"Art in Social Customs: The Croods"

Guy or girl? Actually, for me, both of them. But I think Guy is more creative. He has this art movements, What kind of actions. But actually, it's not only part of it that is important, it's the whole thing. Can you see? The whole thing relates to social customs. Look at how the writer and the producer made drawings of it related to art. They use movement like land art, pop art, and that made young generations attracted to it. They see how social customs related to it. Oh, I got it. Right. Yes. They managed to evolve the animals. It's in a different, like the flying turtle. Yes. They use art in that. To make it more detailed, I think let's ask Diane, who's the favorite, what is her favorite part? Who is she anyway? Part of China? Yeah. So let's ask her. Let's call her. Okay. I'll call her. Yeah. Go! Okay, there's video Hi. Hey guys, I've heard that you're talking about the Croods. Well, before I tell you my favorite part, I want to show you guys some clips about you guys. And it shows all the explanations of your favorite scenes, all the proofs that you need in art and social customs.
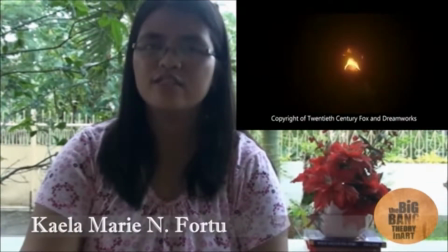(10:03)
Before I go into details, first, I would like to give the idea behind the Croods,
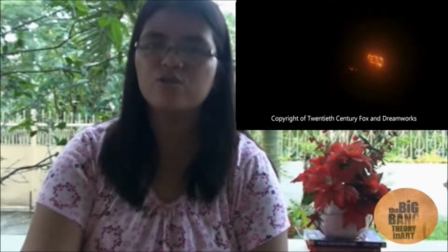(10:09)
which tells the story of a family living during the fictional prehistoric Cretaceous era,
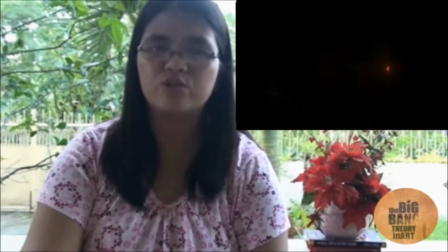(10:15)
which is also home to lots of weird and wonderful creatures. They stay inside a cold, dark cave.
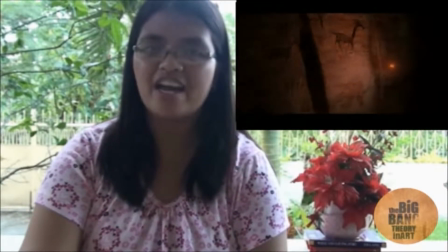(10:22)
None of the other families of their community have survived, and Greg is terrified of anything that he cannot control.
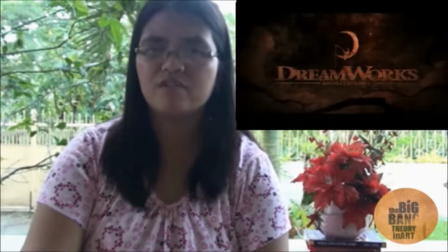(10:29)
Keeping everyone alive is his full-time job. Never not be afraid, he warns them.
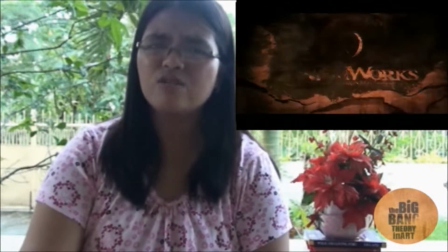(10:35)
Fear keep us alive. But how does art particularly dominant in the scene?
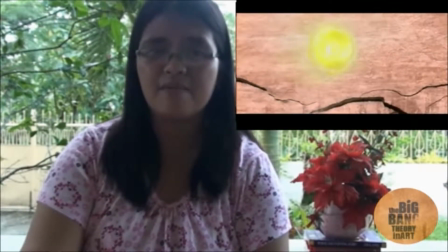(10:42)
In the prehistoric time, art is already present.
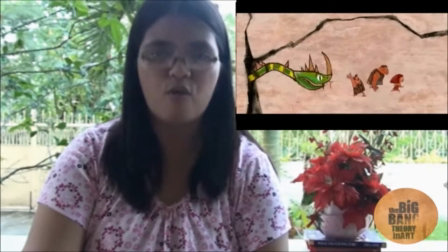(10:45)
Cave art was an attempt to keep a record of species seen before, preserving the knowledge of them for when they return.
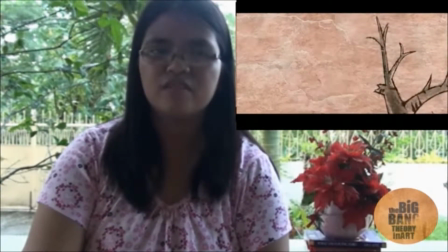(10:53)
Let's go back to the film. This is an example of cave art.
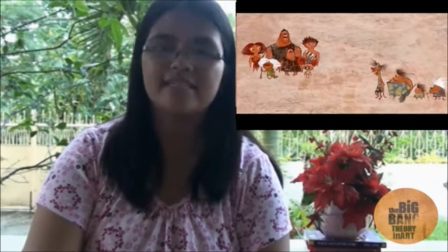(10:59)
But of course, it is an animated one.
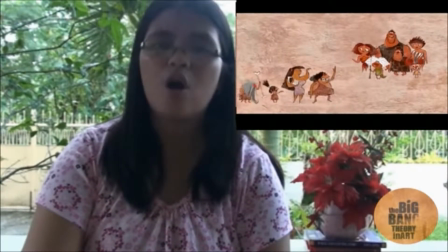(11:02)
Actually, the most common themes in cave paintings are large wild animals and tracing of human hands,
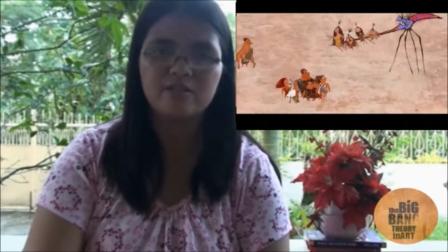(11:10)
as well as abstract patterns called finger flapping.
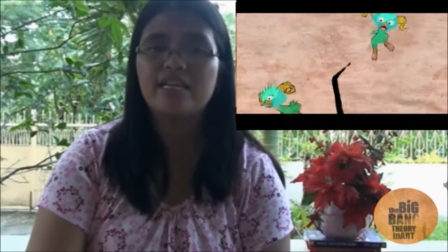(11:14)
In the scene, space is really evident for emphasis of each character.
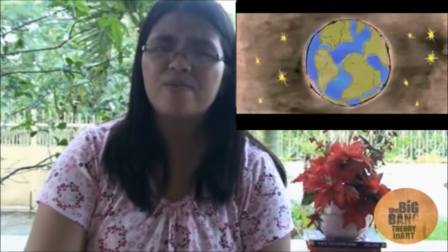(11:19)
So, for the Croods, as they are the main subject, they are always displayed at the center.
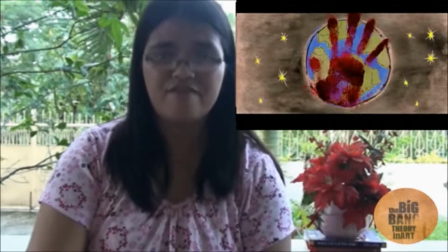(11:26)
Also for line, those crooked lines define movements such as describing the earth in its motion.
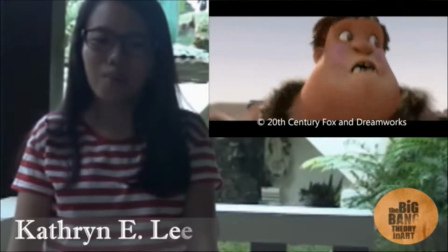(11:34)
Since the release of the movie The Croods last March, many critics agree that it is a good film to be associated with art,
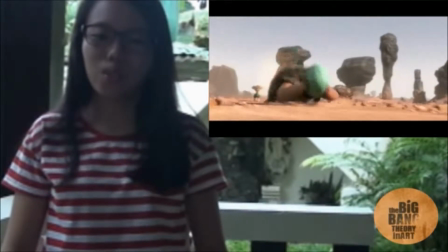(11:42)
especially with social customs. And with social customs comes the family's quest for food.
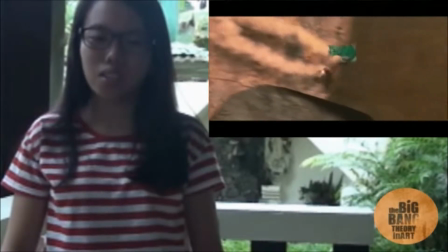(11:48)
Hunting for them is a great struggle because of the way they live.
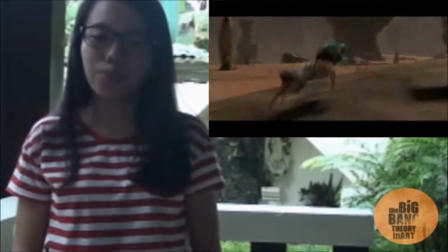(11:52)
The delicate and precarious way the family hunt for food is one crucial point to relate it with art.
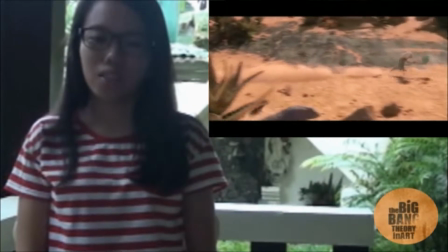(11:59)
Critics agree that their hunt is very perfect and finely achieved.
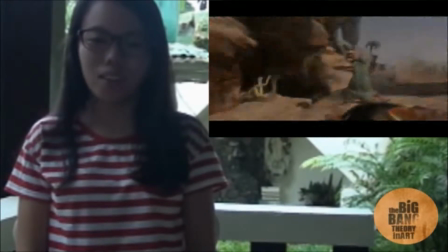(12:02)
Like modern football, they incorporated space, line, and color when they were hunting for food to make it more realistic and animated.
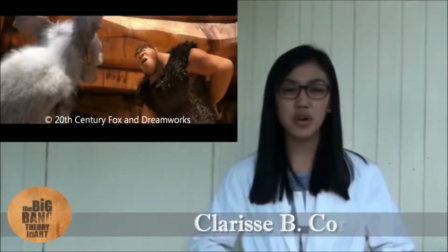(12:10)
As shown in the movie, the Croods are a prehistoric man who lived in the caves.
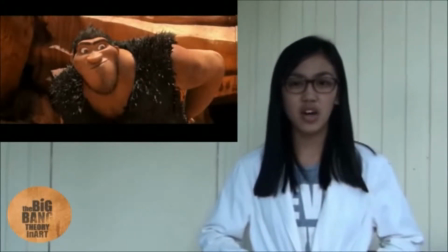(12:15)
The caveman's face has a large unibrow and a prominent grin.
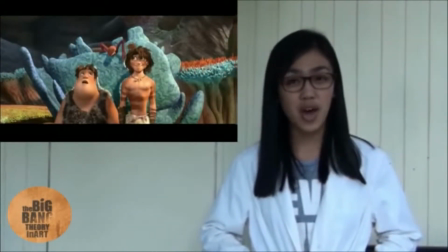(12:20)
They also have a little brain.
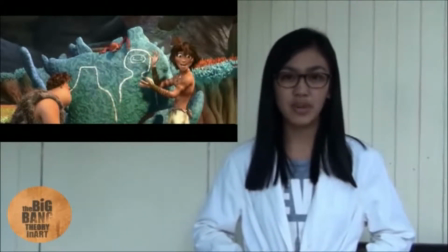(12:22)
They were easily to recognize from his stooping gait, physical expression, and a far clothing.
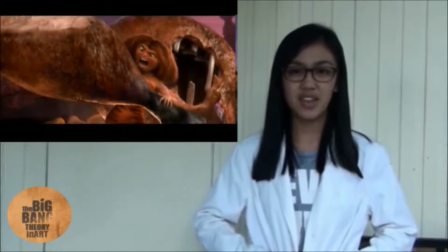(12:30)
The behavior is uncivilized or violent.
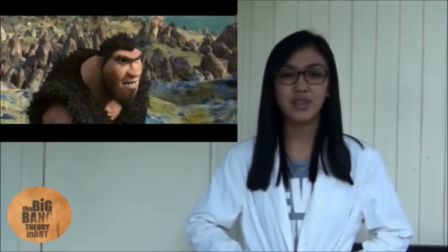(12:35)
They act in a very rude and aggressive way, like in the scene that when the Crood saw Guy, they act like a scary guy.
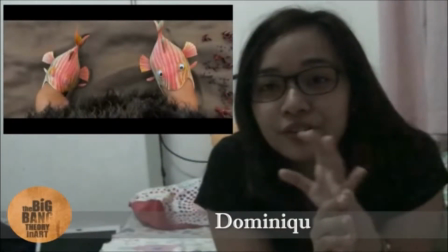(12:44)
I think Guy, among all of the other characters in the story, was different.
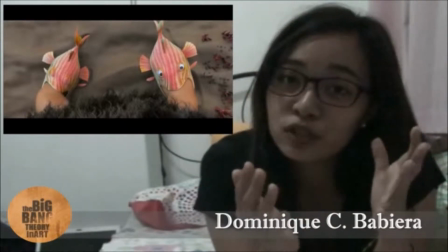(12:49)
In terms of social customs,
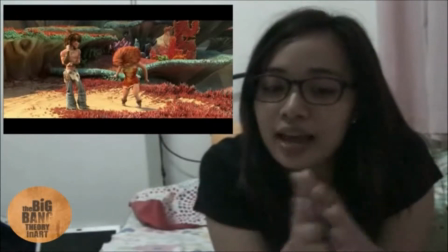(12:51)
he was the one who had a lot of discoveries like the shoes, the belt, and fire.
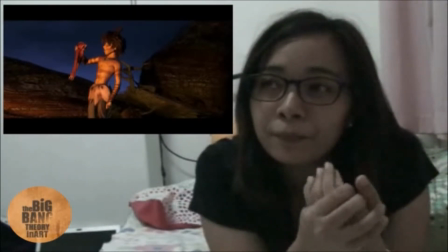(12:59)
I think he resembles a wise man during that time. And in terms of art, they made him really different.
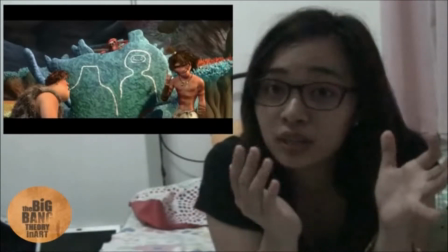(13:08)
His looks, especially with his looks, he had a wider forehead,
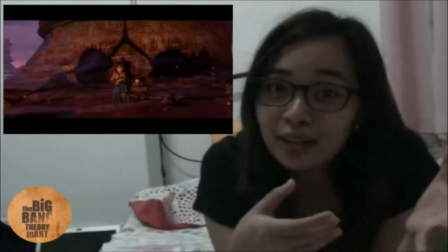(13:15)
and he had tattoos, and his skin tone
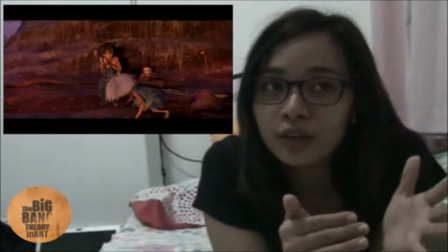(13:20)
was a bit darker in order to describe someone who goes out a lot,
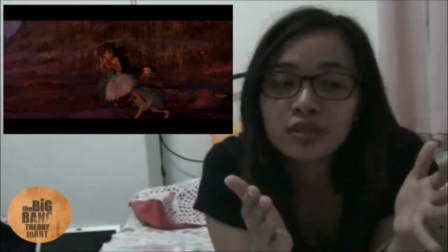(13:26)
someone who's exposed to the sun.
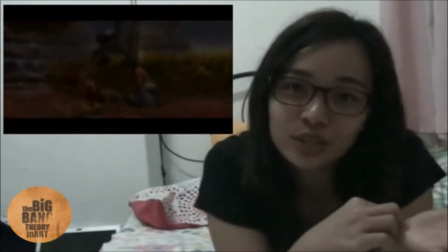(13:30)
And also, the skin tone has darker shades, which I think resembles dirt.
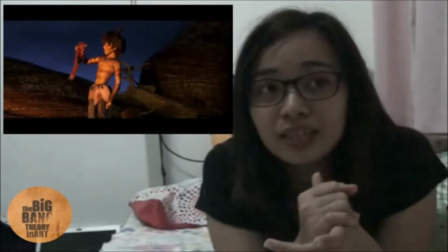(13:39)
And also, lastly, with hair, in order to say that
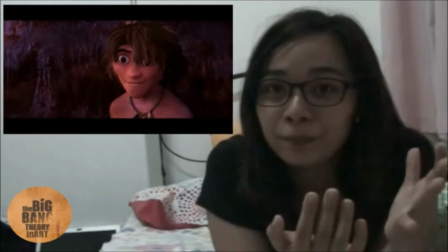(13:48)
during that time, people that time
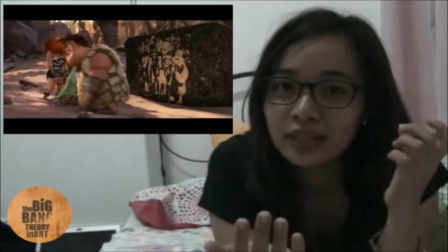(13:53)
don't take a bath a lot, so his hair, texture of his hair was kind of dry. Well, moving on, I'm gonna tell you what my favorite part in the movie is, and it is none other than storytelling. First, let me define what storytelling is.
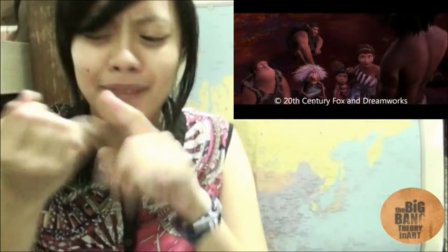(14:13)
It conveys events in forms of messages, images, or even actions.
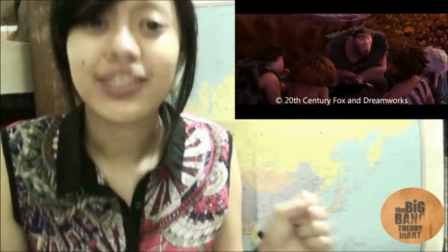(14:22)
Well, in the movie, The Croods,
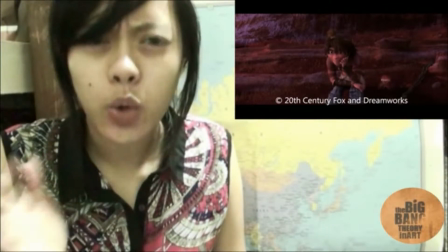(14:27)
whenever Grog tells stories, he always relates it to the rules.
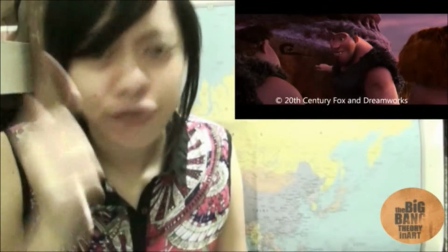(14:34)
Never to leave the cave.
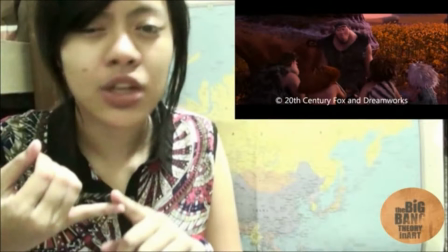(14:36)
Upon telling stories, he uses body language, facial expressions, and most of all, drawings.
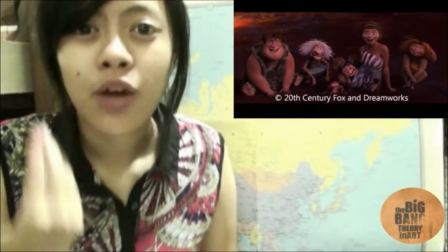(14:45)
He always uses drawings to further emphasize what he is talking about.
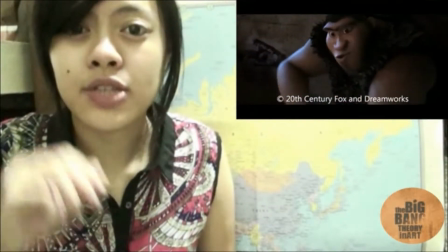(14:52)
And by that, he also uses two colors. One is red and one is dark one.
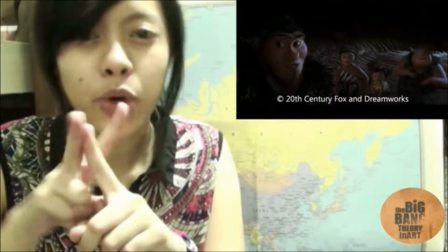(14:59)
more of black shade.
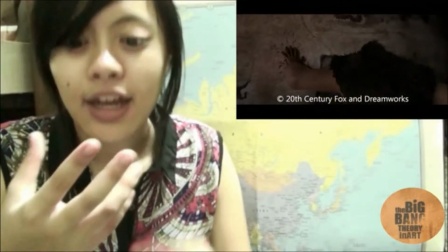(15:01)
The black shade, it emphasizes the main story, and the red one, with a hand on it, emphasizes death.
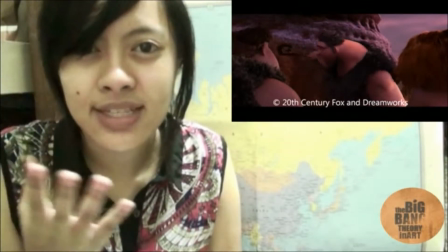(15:10)
And by using those colors and the space, it gives more suspense, more emotion,
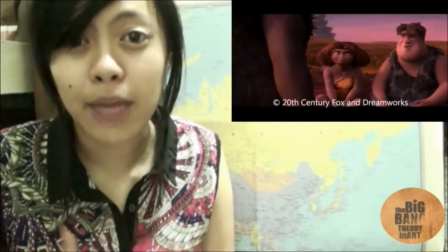(15:17)
and by that, his family was able to connect with what he is talking about.
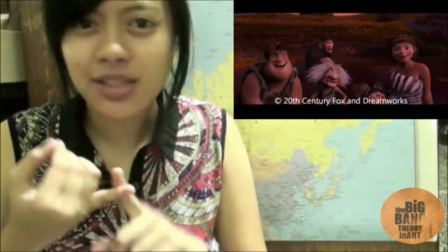(15:24)
As for Guy, he also uses facial expressions, body language, not much of drawings, but more of actions.
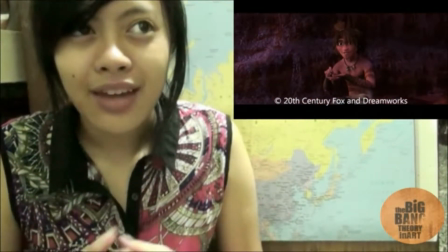(15:33)
In his story,
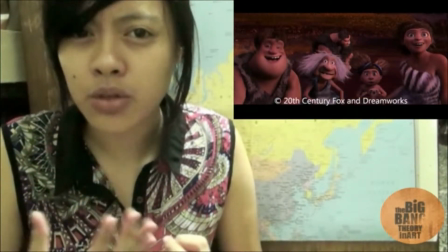(15:36)
curiosity is something that would lead to new discoveries, new ideas,
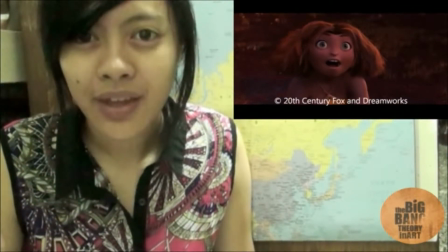(15:43)
which would help develop our beings. Finally! Now I understood it. But I think you have already forgotten about it. And so, I have prepared something for you to refresh things up again. And let's watch it. Let's start with a definition of art and social customs.
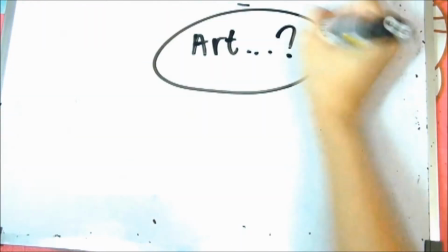(16:10)
According to Professor Mara, art is a diverse range of activities and products of those activities.
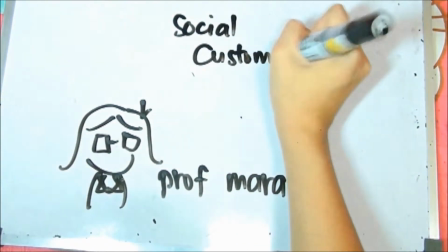(16:16)
Social customs, on the other hand, are behavioral expectations and beliefs of how a group should behave in a given context,
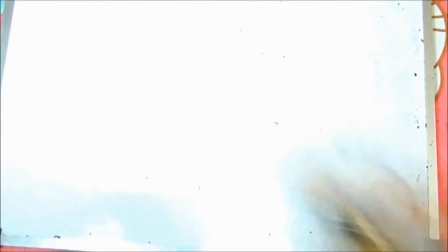(16:23)
which incorporates values and attitudes.